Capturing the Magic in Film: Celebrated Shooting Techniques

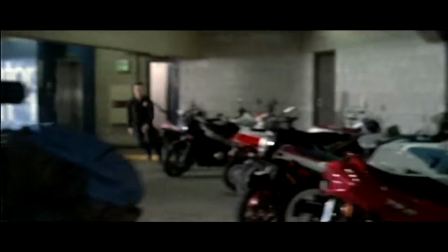[4:01]
Master shots are film recordings of entire dramatized scenes, spanning the beginning to end, all shot from an angle that keeps the important players in view.
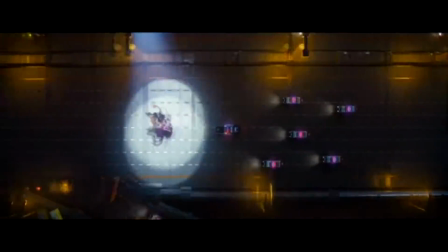[4:10]
Master shots are often long shots, and in some cases can even double as establishing shots.
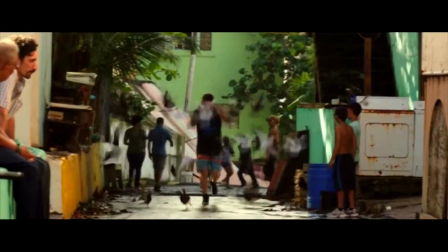[4:16]
In shooting films, the master shot is the first checked off during shooting a scene, as it serves as the foundation, or what is called camera coverage. If you've done a deep dive of many older films, chances are you've already seen a master shot in play.
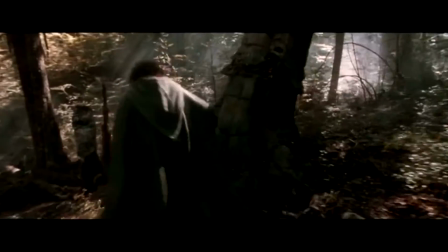[4:30]
If you've seen films that show shots of different aspects of a location, groups of 2 or 3 of the characters sharing defining moments in the story,
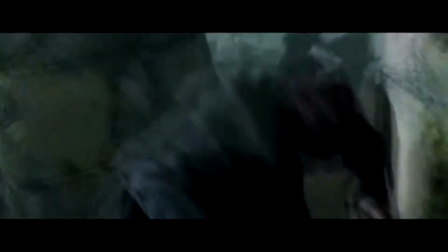[4:39]
close-ups of individual characters, insert shots of various props, all these are master shots, which are used to add magic to how the story's film is told.
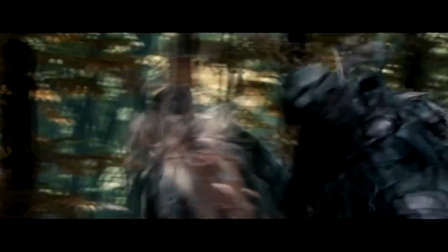[4:49]
So what makes the master shot a defining shooting technique in older films? Historically, the master shot was deemed as the most important shot in any given scene, or the story told by film at that.
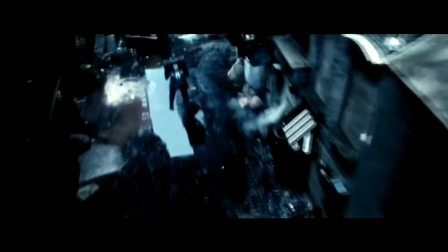[5:00]
Following the master shot, all the other shots taken of a scene were somehow related to what was shown in the master shot. If you're wondering why films from the 1930s and 1940s were considered stagey by today's standards,
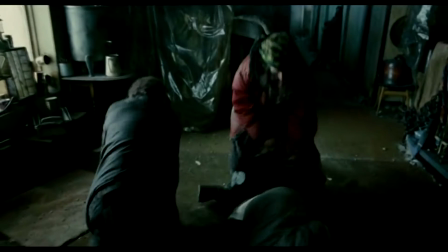[5:12]
well, that's because of the master shot.
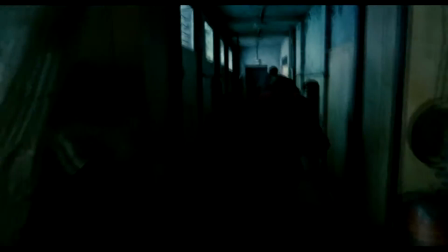[5:14]
And come the 60s and 70s, shooting styles shifted slightly to include radical angles that conveyed more subjectivity and intimacy within the scenes.
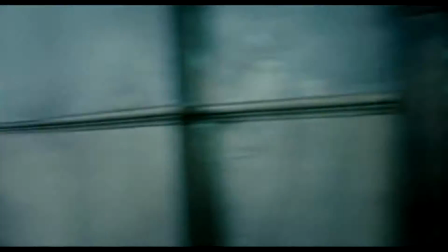[5:24]
In today's films, we still see master shots, and they are still a key element of film production.
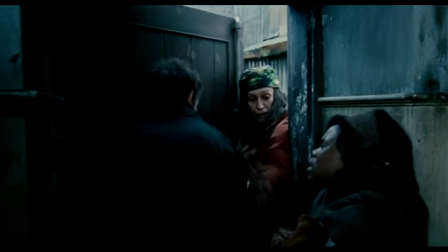[5:29]
But unlike in older films, scenes are not built around the master shot anymore.
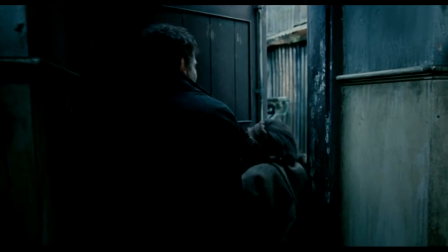[5:36]
Now that we've established shooting techniques and see how they're built around the master shot, see what we did there?
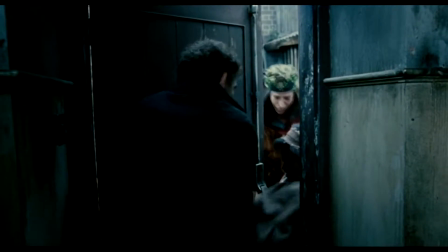[5:41]
Let's end this major throwback to the older days of shooting films, the long shot.
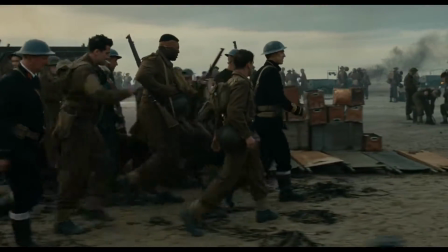[5:47]
So we've mentioned the long shot earlier along with establishing in master shots. Time to find out what it really is.
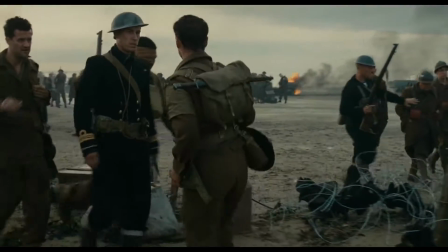[5:54]
Have you ever seen one of those moments in films where the character or object appears really far from the camera, like it was zoomed out a lot?
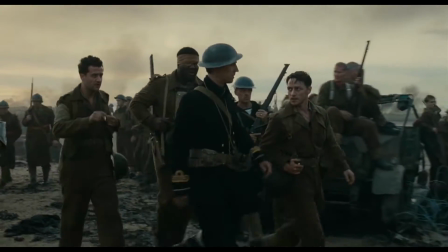[6:03]
That's essentially a long shot. Long shots refer to the distance between the camera and its subject,
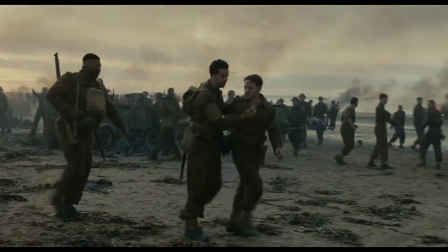[6:08]
which allows the audience to draw a connection between where the object or character is with respect to a larger frame that they're part of,
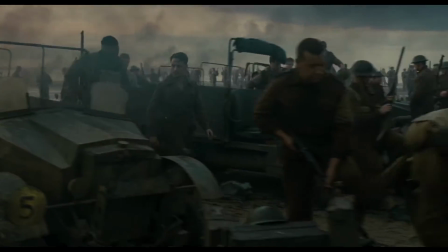[6:15]
and helps tell their story. But heads up, don't confuse the long shot with the long take.
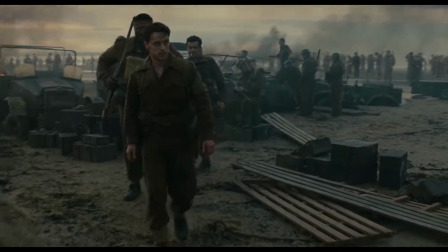[6:20]
Long takes are shots that last much longer than a conventional editing pace.
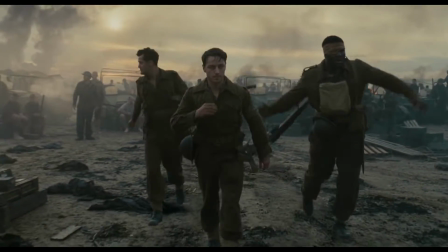[6:25]
So, long takes refer to the total time of the shot,
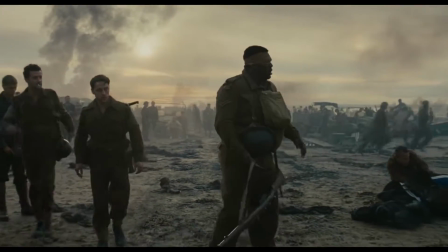[6:28]
while long shots are zoomed frames to show the relationship of the object or character with the larger setting.
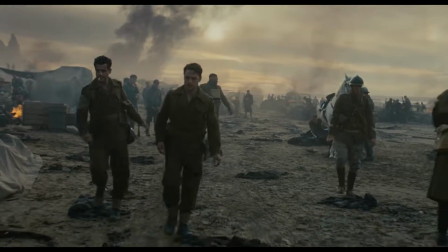[6:35]
So what makes long shots significant in older films?
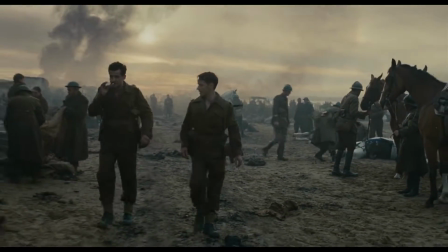[6:38]
Long shots give the audience a feeling of documentation, and it's because these don't interrupt the natural process of time.
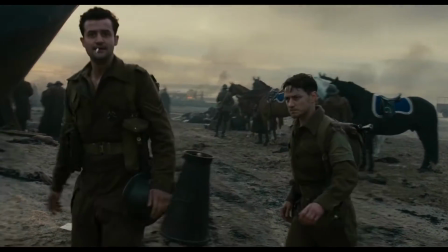[6:44]
As a result, these scenes appear real, natural, and more relatable for the audience.
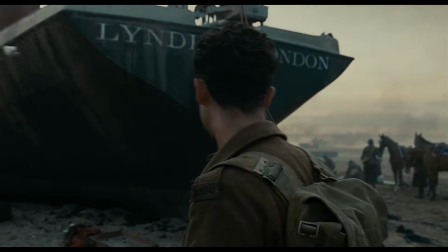[6:51]
Long shots in older films were mixed with long takes.
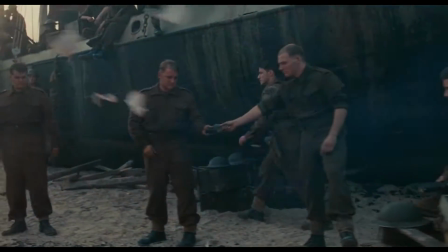[6:54]
These lasted for long periods, but the result was a mechanical recording of the role of the scene, and not so much a form of artistic expression.
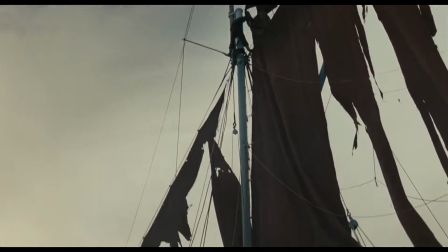[7:02]
As it evolved, it brought in a new level of aesthetics to films, resulting in the rise of a new creative genre.
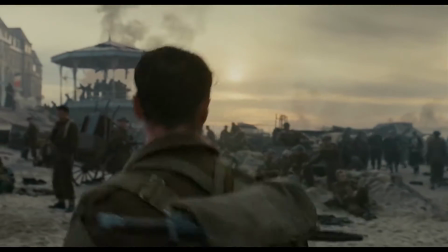[7:10]
So lights, camera, action, shoot, and cut. That's a wrap on the most iconic shooting techniques that defined early films and
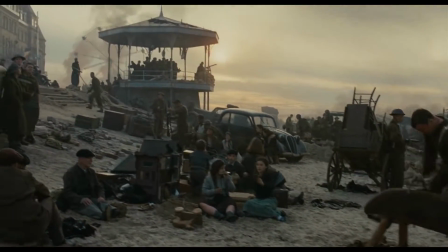[7:19]
helped give rise to the modern motion pictures we love and have acclaimed today as classics.
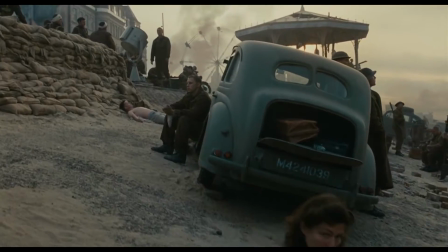[7:24]
Up next are editing techniques, which answer the question, what's next after all these shots are captured, and how do they help tell the story of a generation?
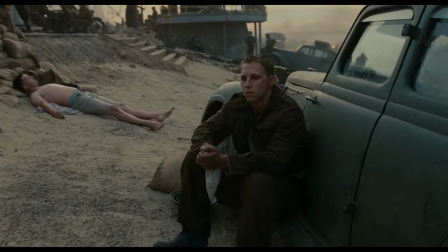[7:32]
Tune in to our next episode to find out.